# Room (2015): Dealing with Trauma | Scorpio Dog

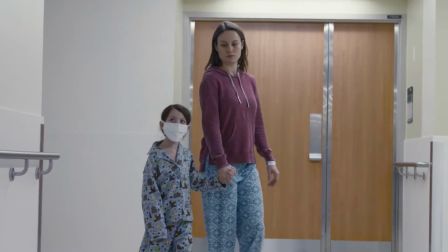As the protagonist of the film, we experience the narrative progression from Jack's point of view.
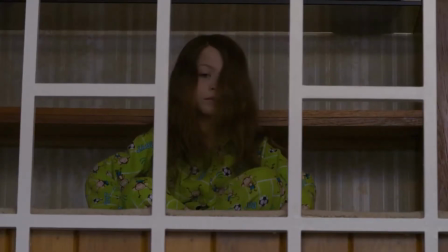He acts as a narrative focalizer, as the audience only experience events that he as a character does.
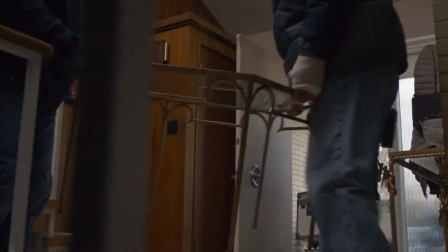For example, there is a sequence where Jack secretly watches his mother participating in a news interview.
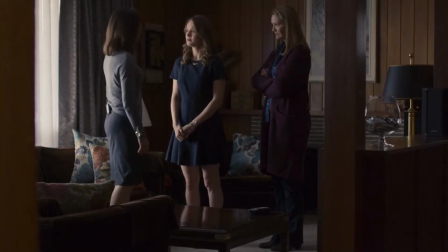We see a variety of camera shots of Jack's head peeping out of the stair
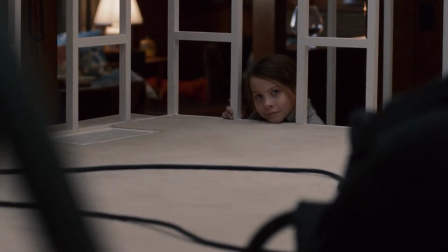frames as he is comprehending and reacting to what his mother says in this interview.
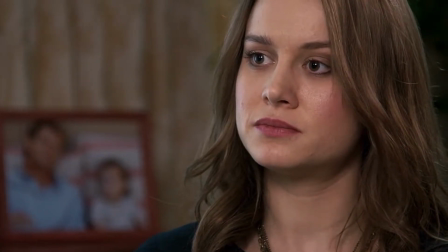The audience almost becomes like a child that secretly listens to the parents' conversations on the stairs, like the character is doing.
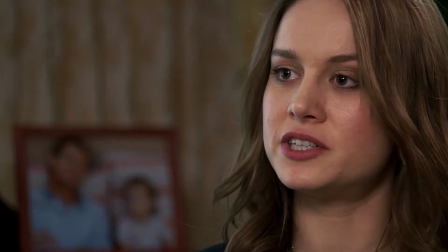I know at some point in our childhood lives we have all done this.
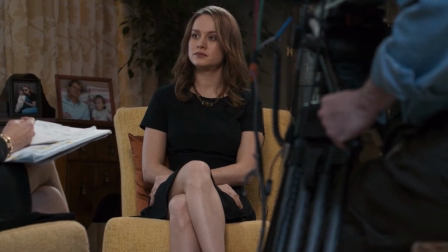This narrative
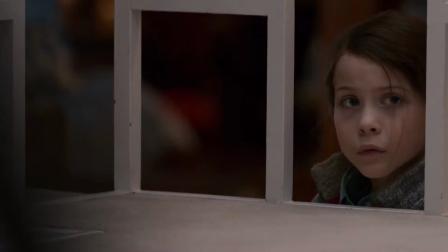focalization and framing allows us as audience members to comprehend the complex emotions and confusion the young child is feeling.
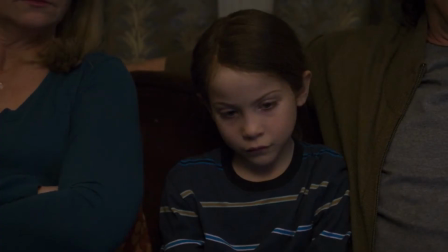Furthermore, this narrative focalization allows us to understand how Jack deals with trauma.
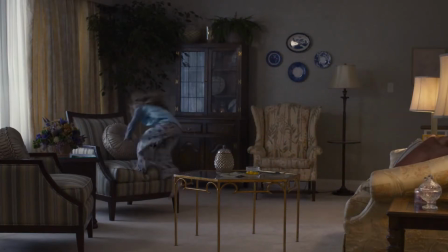There are key narration segments that allow us to understand what he is thinking in this visual medium.
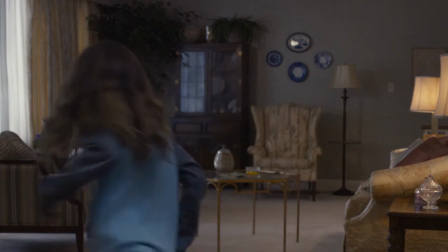The narration segments act as a flow of consciousness as we hear this child's processes and thoughts.
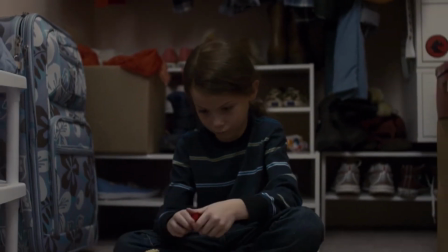I just love how this film tackles and explores this childhood perspective.
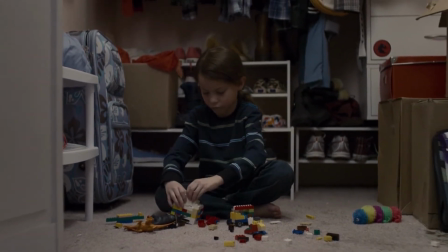This film tackles some of its serious matters and elements of trauma in an effective way.
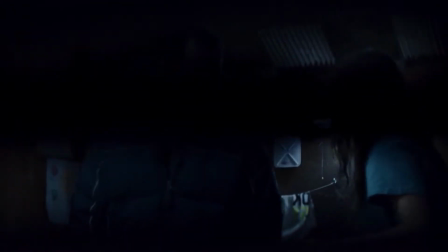A key scene that demonstrates this is when Jack is watching Joy and Old Nick through the wardrobe.
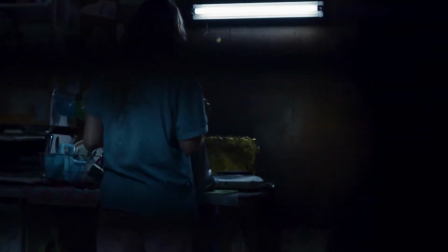For a bit of context, his mother deliberately attempts to keep Jack away from Old Nick and makes him sleep in the wardrobe when Old Nick visits at night.
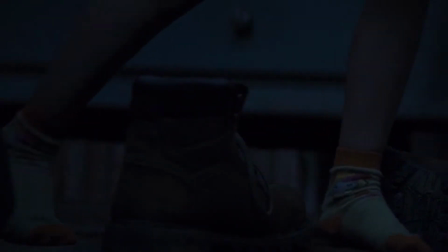Although Jack cannot see the sexual assault taking place or even really comprehend what is going on, I believe he does understand that something is wrong here.
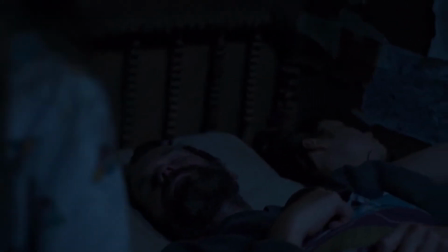I believe the film is quite tasteful as it doesn't get unnecessarily graphic at any point.
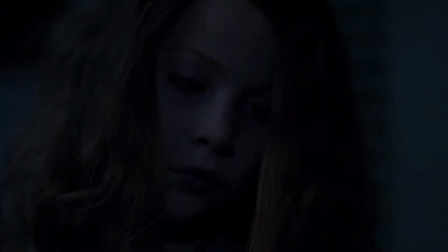Most events are heavily implied, but they are never actually shown on the screen.
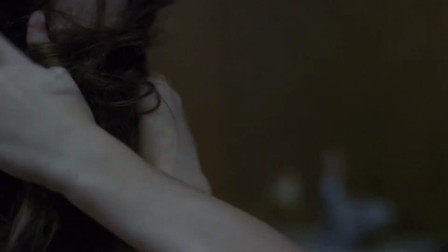In fact, the sound also subtly reflects the film's depiction of trauma.
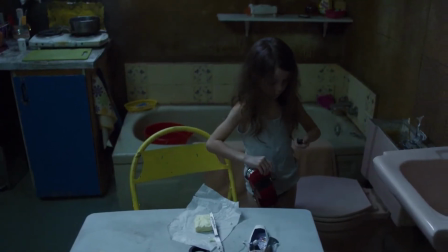The sound department created an isolated but inquisitive musical effect within Room's day sequences.
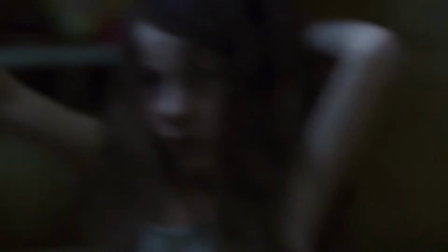Despite being a dead space that the characters are trapped in, the sound and music reflects Jack's playfulness and exploration.
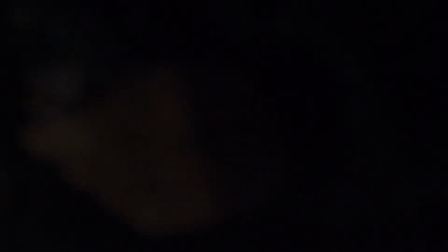However, when Old Nick visits, there is a sense of danger and that something is clearly wrong.
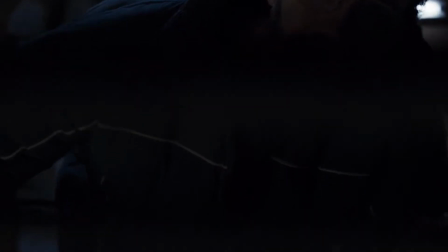The sound department utilised a slight use of equalisation and hollow sound to emphasise Old Nick's unpredictable nature.
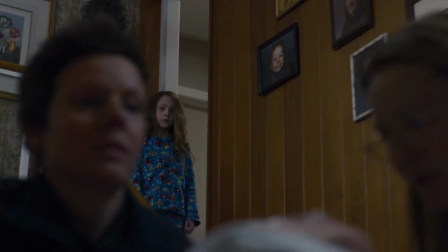This film allows us as adults to observe and experience how a child processes traumatic experiences.
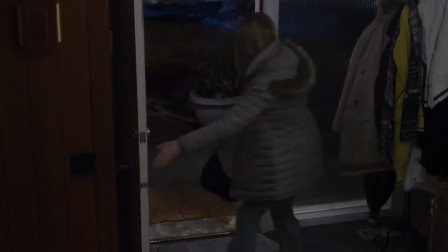It provides this childhood experience despite the fact that it is not suitable for a young audience to view.
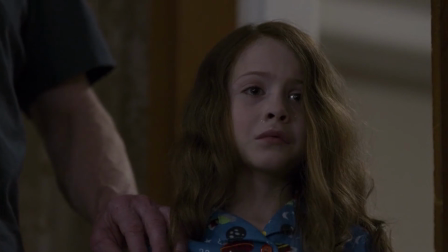I just love how the film balances this childhood innocence and the dark narrative events.
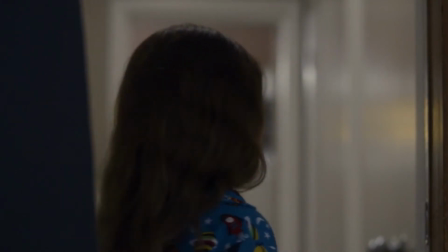In fact, it is one of the best examples of an adult-orientated representation of coming-of-age narratives.
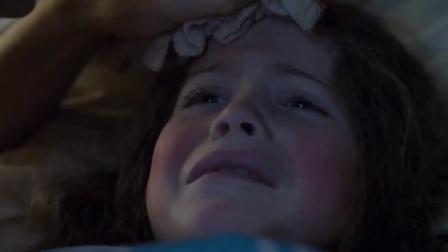Essentially, Jack's character experiences traumatic events both inside and outside of Room.
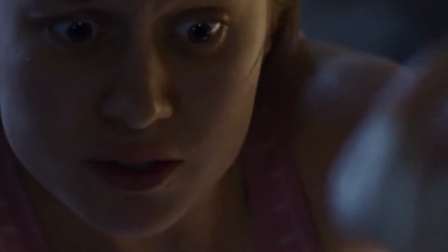Within Room, he and his mother are isolated in a claustrophobic space. This isolation will have a clear impact upon his development.
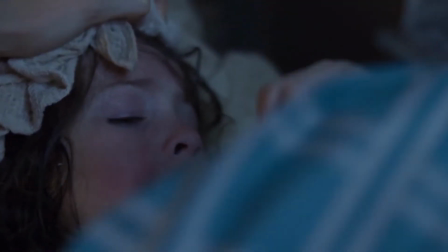Furthermore, Joy attempts to hide the traumatic events occurring in Room to him,
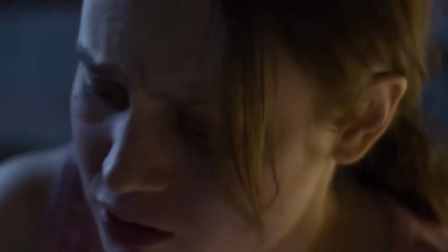but gradually she must face the fact that she cannot protect Jack from this trauma and Old Nick forever.
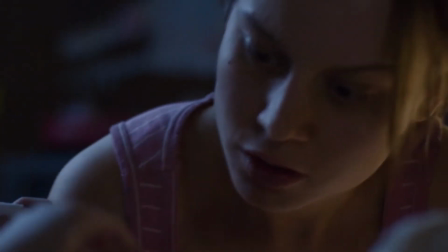This results in her needing to use Jack to escape, which is traumatic within itself, really.
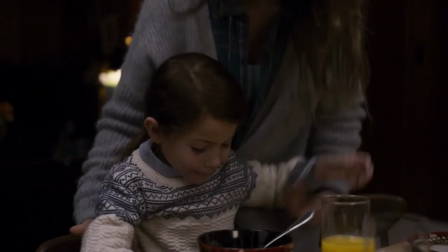After the escape, Jack experiences the impact of this event, as he sees the conflict and mental struggles of the adults around him.
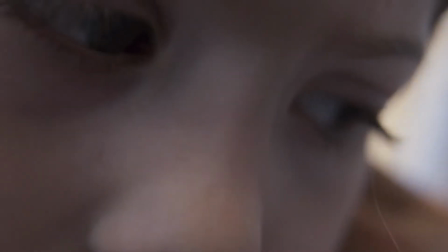Also, he is overwhelmed with the new world he is forcibly exposed to, which is traumatic again in itself.
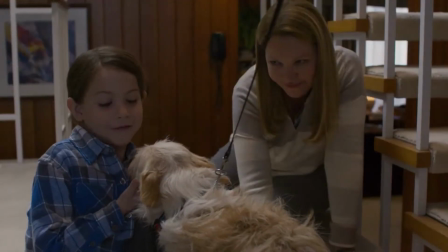Towards the end of the film, we see Jack gradually integrate into this new way of life.
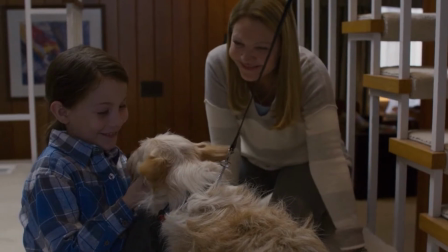Despite all the trauma he has faced, he actually wants to move forward with his mother.
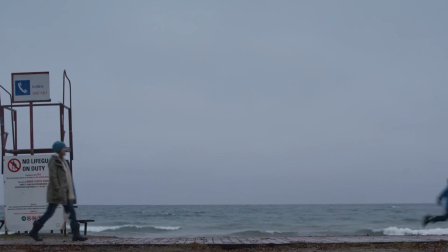Obviously, like in real life, this trauma will probably never completely disappear,
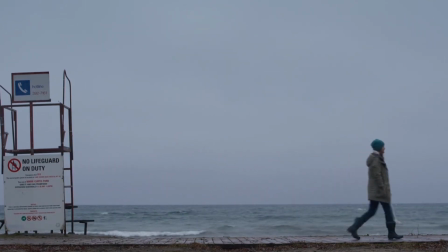but hopefully Jack's character is able to thrive in the new life he has obtained.
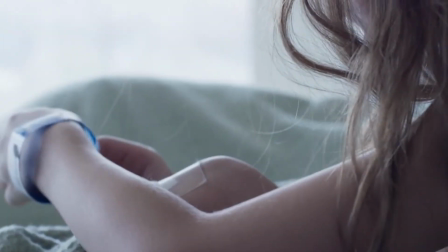I also wanted to include a quick side note for this section to praise the minor and effective moments of traumatic responses from Jack's character.